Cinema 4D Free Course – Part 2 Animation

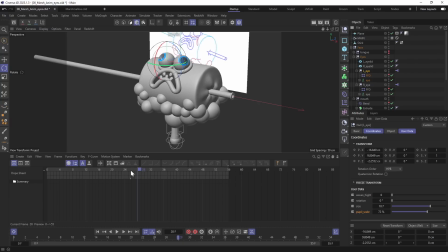2982s
Next, we can adjust the shape of the pupils using user data we created. At first, I'll select both eye nulls and set keyframes for all parameters in frame 19.
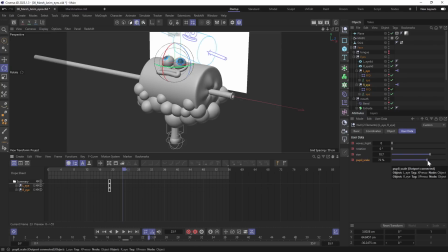2999s
In 23rd frame, I will slightly decrease the size of the pupils. And in 24th, they will grow up, and I also add the waves effect.
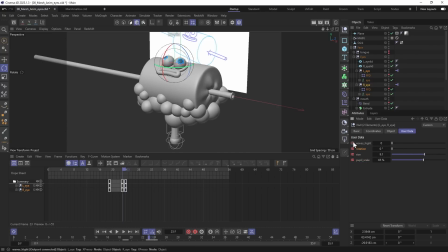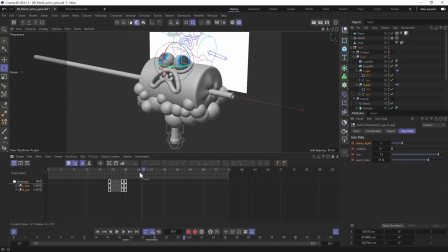Let's find FFD deformers and make it visible. And this time we're going to use point level animation, so let's enable it.
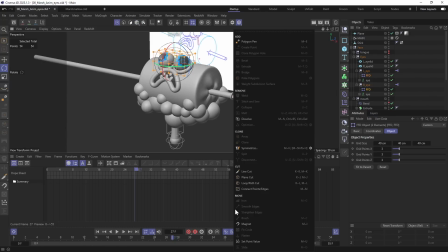3049s
Then switch to point mode, and I'm gonna use the magnet tool. Notice it works with several selected objects. At first, as always, I will set a keyframe in frame 19. You should get PLA animation tracks. Let's immediately duplicate these keyframes into 23rd,
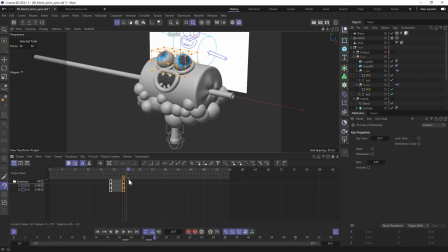3072s
24th and 28th also.
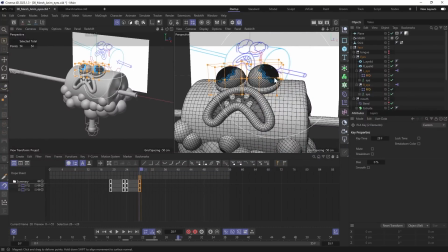3080s
In the frame 28, I'm gonna deform the shape so that they look a bit melted like in the reference.
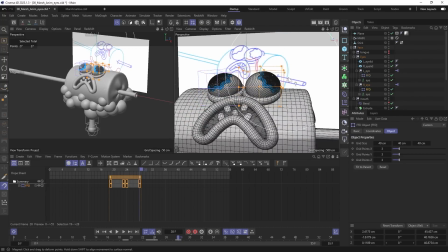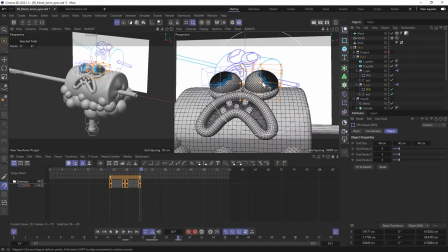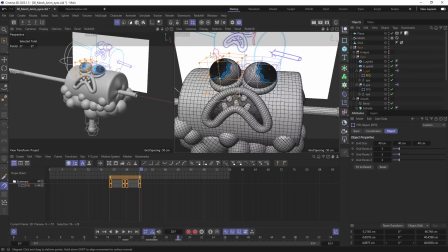3097s
Let me remind you that when I sculpt, I'll look at the left view to see it from the camera. And don't forget to record the keyframe.
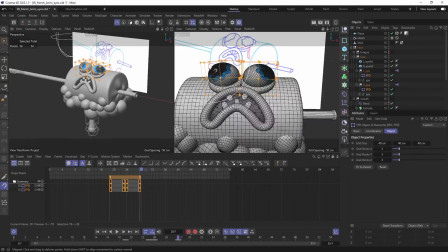Now I want to make a smoother transition between these two frames. That's why I'll duplicate the frame 19 into 22 and adjust the frame 23.
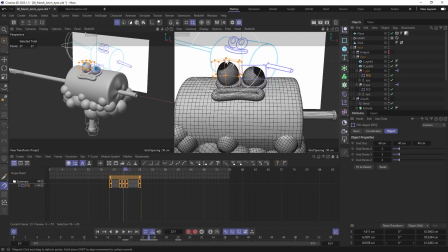3123s
I just want to make a feel that they start to fill with the air right before they blow up.
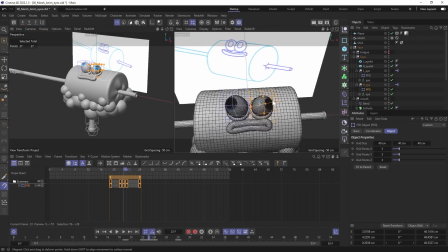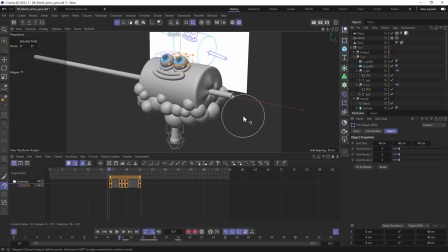Let's see how it looks. I think they blows up too slow, so I'll select all animated objects and then move frame 28 to 27.
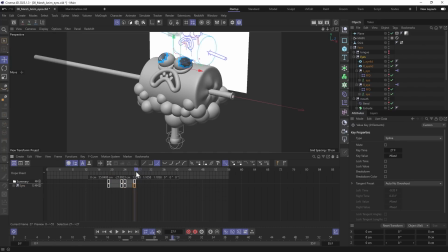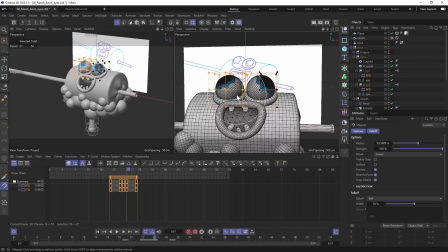3166s
And I'll tweak the shape a little more in every frame.
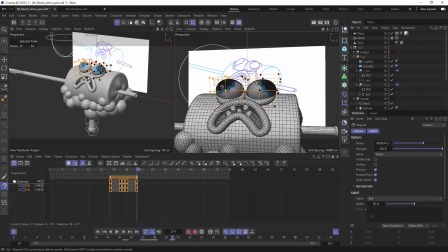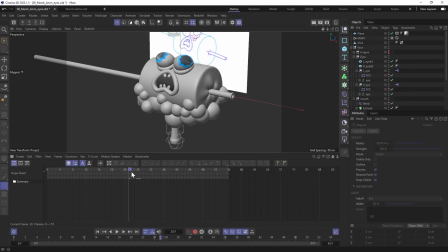3192s
Everything looks nice already, so I'll leave it like this. And let's move on to another pose.
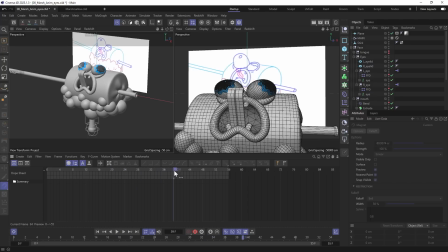3198s
The left eye is going to be puffed up like a balloon, and the right will be blown away and flattened.
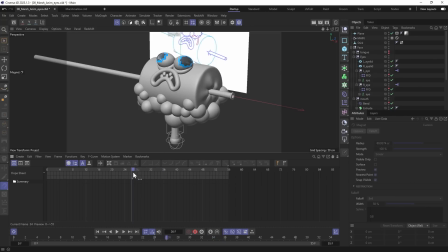3204s
At first, I'm going to find the last frame where the stays the same. It is a frame 36, then I'll select both FFDs and duplicate last keyframes into frame 36.